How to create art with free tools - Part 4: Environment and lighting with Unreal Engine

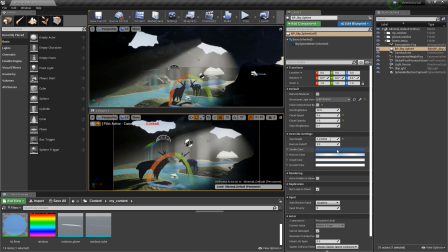37:12 I want them fixed in my viewport. Okay, so now it's time for some additional lighting. I'm dragging a point light into the scene.
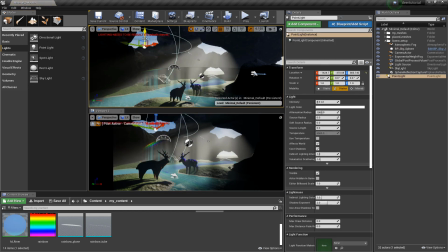37:31 And what I'm trying to create here is some bouncing light around the openings of the cave
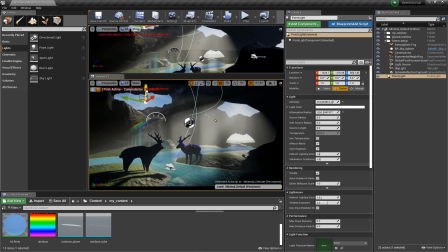37:38 that lights up the surrounding rocks and exposes their texture and shape a little bit better. Because currently it's just black, purely black, and I would like to bring back some of the details that we lost in the background.
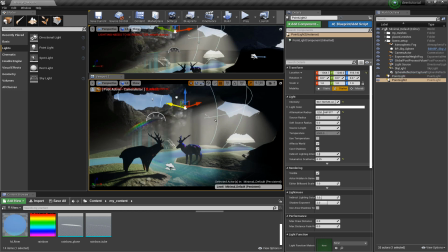37:54 I just need to be careful that I don't make it too bright, because I don't want to steal attention from the foreground. So just enough that the textures and shapes become visible.
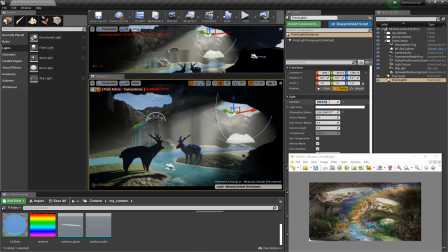38:09 The Photopea is evenly lit. Of course we don't want that, but still I'm trying to simulate like an HDR photo look where the whites are toned down and not burnt out, so I can still see the blue color of the sky,
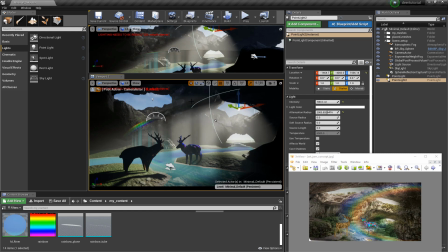38:25 but I can also still see some details in the shadows and don't have too much pure black in my image.
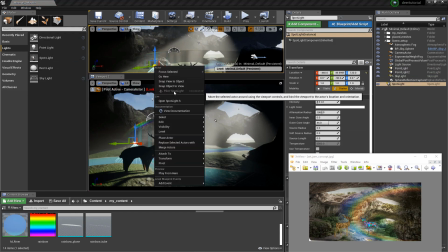38:37 Okay, I'm dragging a spotlight now. I still cannot pilot it because I did not restart my Unreal yet.
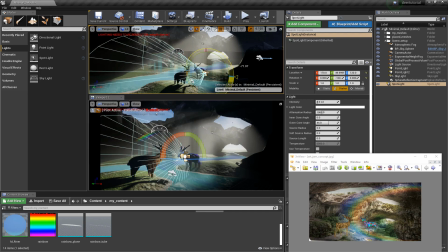38:44 Instead, I'm adjusting the position and the rotation in the viewport,
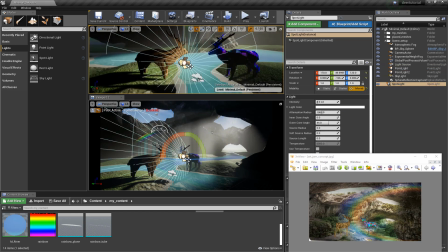38:49 but always referencing, always looking at the lower viewport where I can see the final shot.
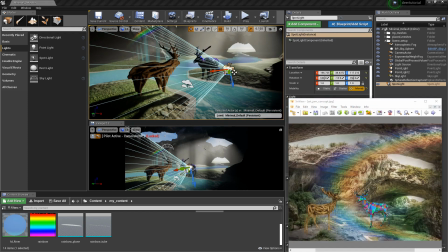38:55 And I want to create a fill light here that shows the structure of the wood very nicely.
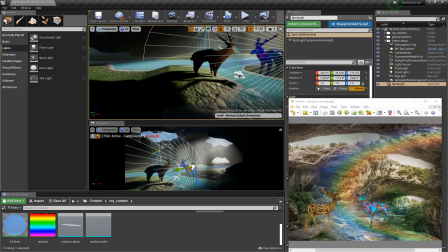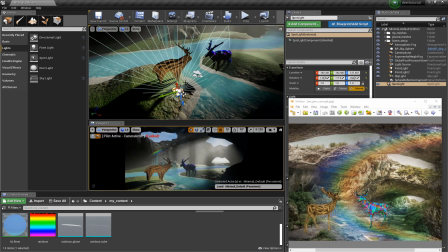39:09 And I can switch viewport 2 to game mode, so I don't get all the UI and gizmos blocking my view. And I'm just positioning the light in such a way that it shows the individual branches of the driftwood very well.
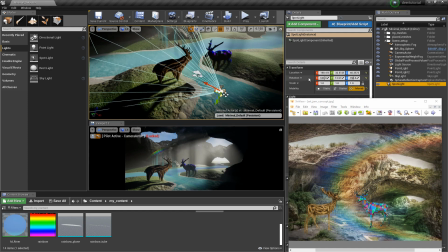39:27 So I have a nice transition between bright and dark areas in between the branches.
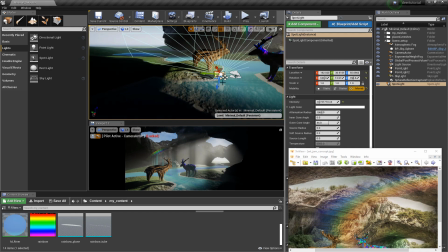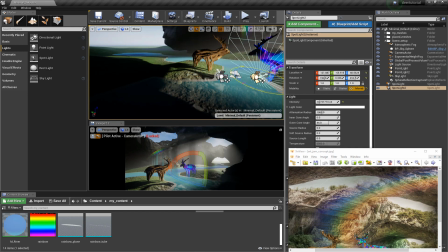39:49 I copy the spotlight to light the abstract version of the deer as well.
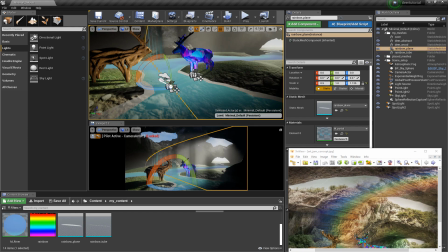39:58 And I'm hiding the rainbow tube for a moment. Okay, I restarted my Unreal now,
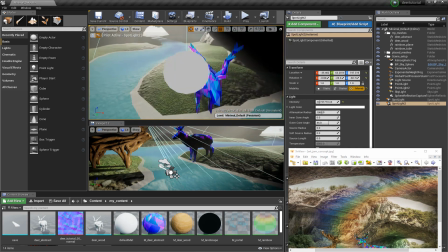40:05 And I finally can go back to piloting spotlights, which makes lighting much easier.
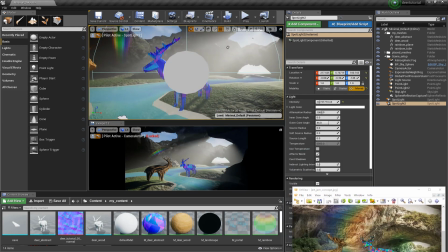40:12 Again, while I'm moving the camera in the upper viewport, I'm always looking at the lower viewport.
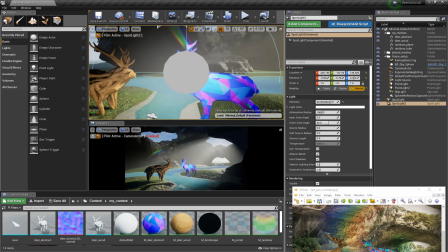40:19 And the goal for this filling spotlight is to bring enough light
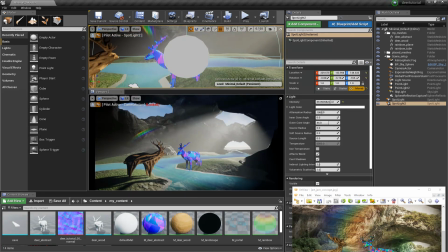40:26 to make the deer stand out from the background and to reveal the shape,
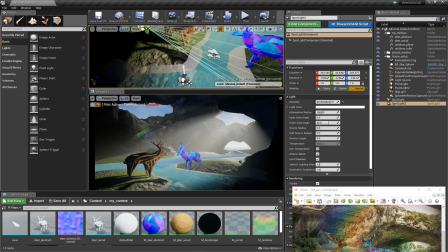40:35 materials and silhouette of the deer in a nice way. Piloting the light makes me realize it's all upside down,
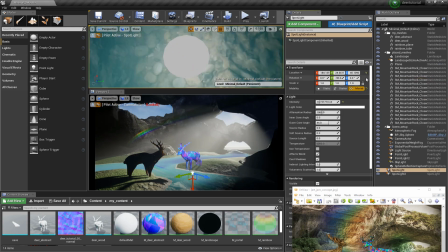40:43 so I'm clicking the little yellow arrow in the transform tab on rotation to set the rotation back to something normal,
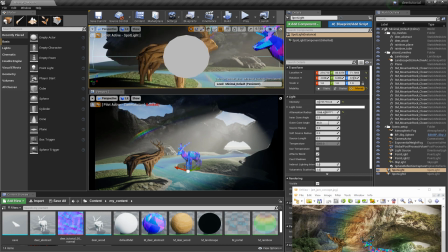40:51 and then repilot my light again to really make the driftwood branches stand out.
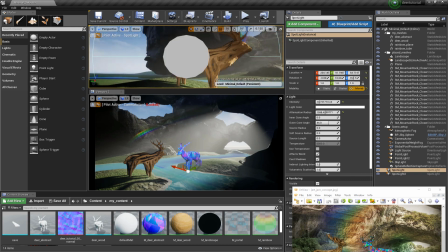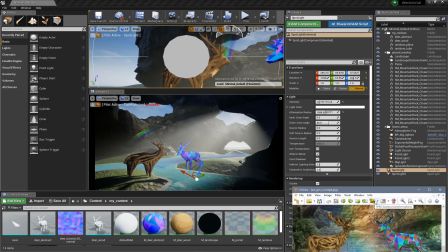With the attenuation radius, I can choose how far the light travels, because I don't want to accidentally lighten up the background as well.
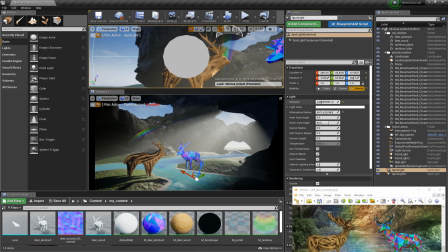41:20 I'm just interested in the distance to the deer.
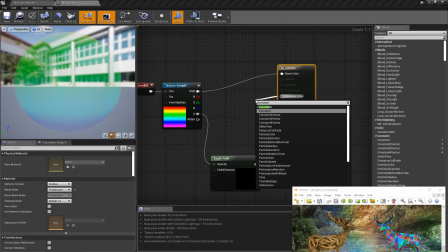41:25 Back on the rainbow material, I'm creating a constant of 0.1 and plug that into the emissive part,
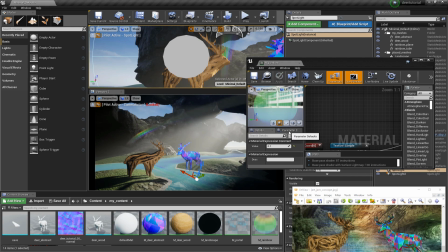41:34 because I felt that I was missing a lot of rainbow information in the unlit parts of my image.
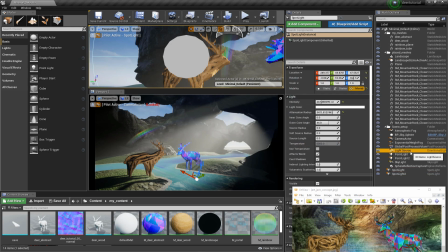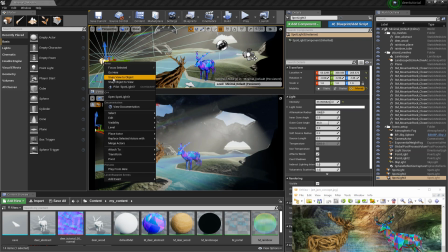41:54 I copy one more spotlight, and this is, I call it the kicker spotlight.
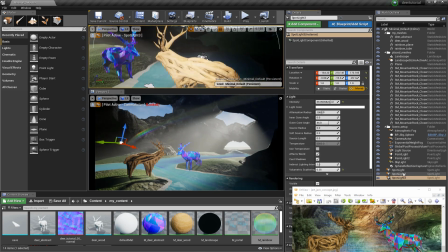42:03 So let me do a renaming pass first. The first two spotlights that we created were fill lights.
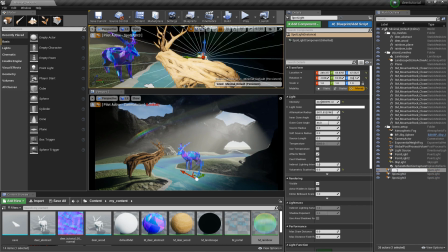So spot fill wood and spot fill abstract. And the first spotlight I created, I want this to be a kicker for the wooden deer.
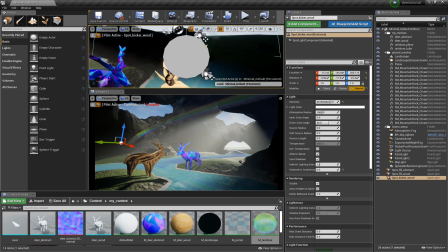42:32 So the intensity is very high, and I'm positioning that light behind the deer.
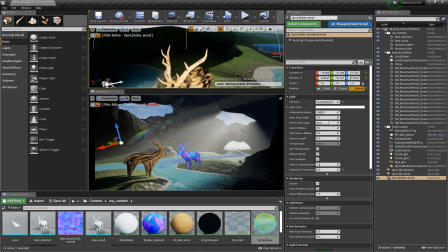42:38 And what I'm trying to achieve here is to create a very thin but bright rim
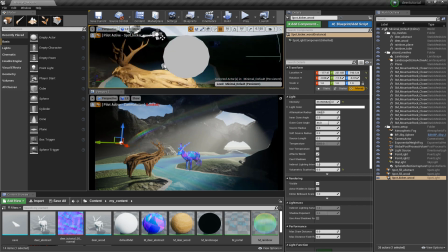42:44 light on the upper back of the deer to make it stand out from the background. It's like a fake Fresnel as well, but only for the upper part of the deer, because I'm imagining the cave openings letting in some light from the top.
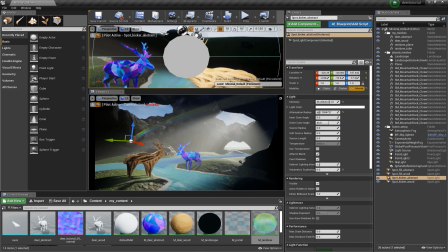43:05 I copy that kicker spotlight to do rim lighting for the abstract deer as well.
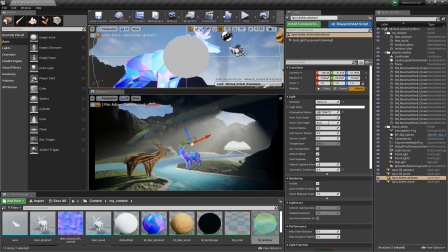43:14 And again, the goal here is to create a thin, bright rim light that separates the deer from the background.
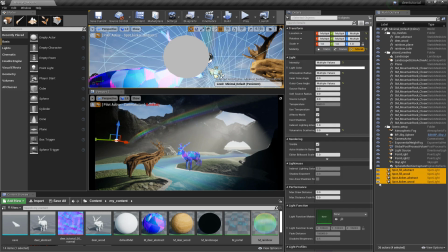43:26 Okay, so before and after, there's a huge difference.
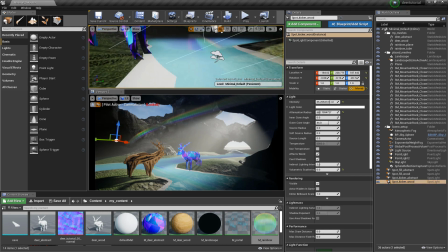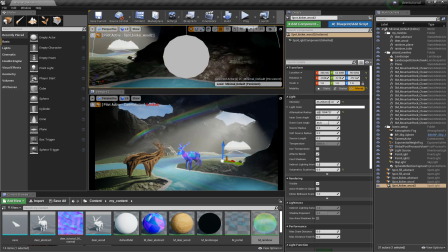43:39 I want to create one more light to brighten up the areas in the right part of the picture.
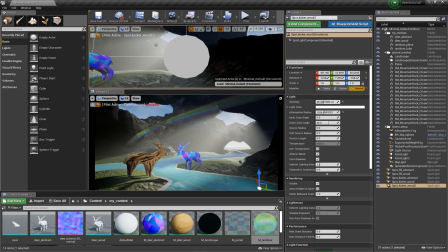43:46 Again, there was a complete black darkness before, and I don't want too much attention on this empty foreground, but I also don't want it to be completely black.
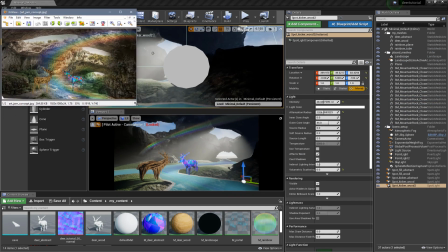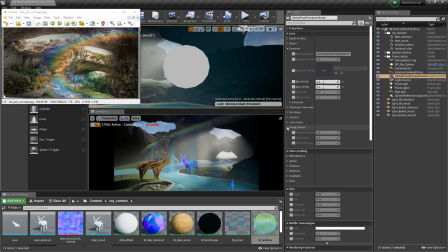44:07 On the global post-process volume, I'm enabling the image effect vignette and set that to 0.4, which darkens the outer areas. And for the white balance, I'm adjusting the temperature to something a little bit more warm.
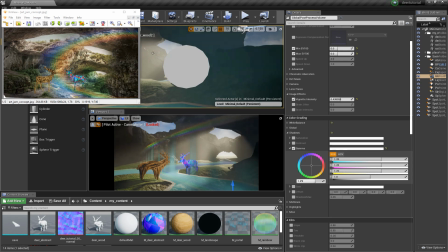44:28 I can also play around with the gamma in the shadows, but that doesn't really give me a great look. Yes, it brightens up the shadow areas, but I'm not a big fan of how washed out the whole image looks now.
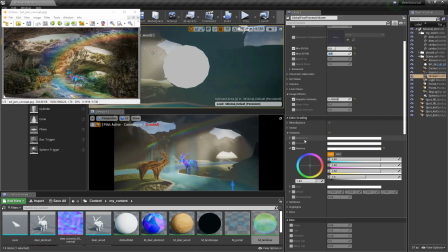44:45 So this is not a good solution in my case here.
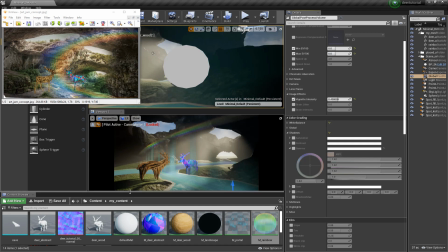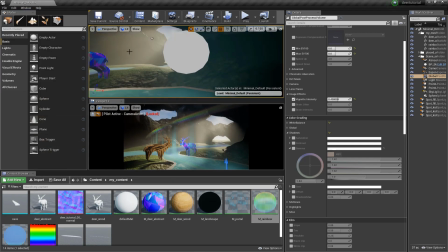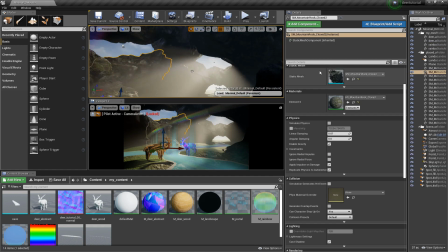44:59 So I'm selecting one of the rocks and locate its material
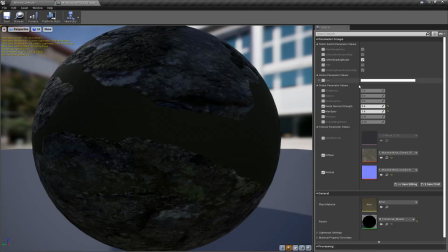45:08 And I want to tweak the settings for this rock material. So there are some exposed values already. There's an emissive boost. And there's also a brightness slider. So I'm setting the brightness to 2 here.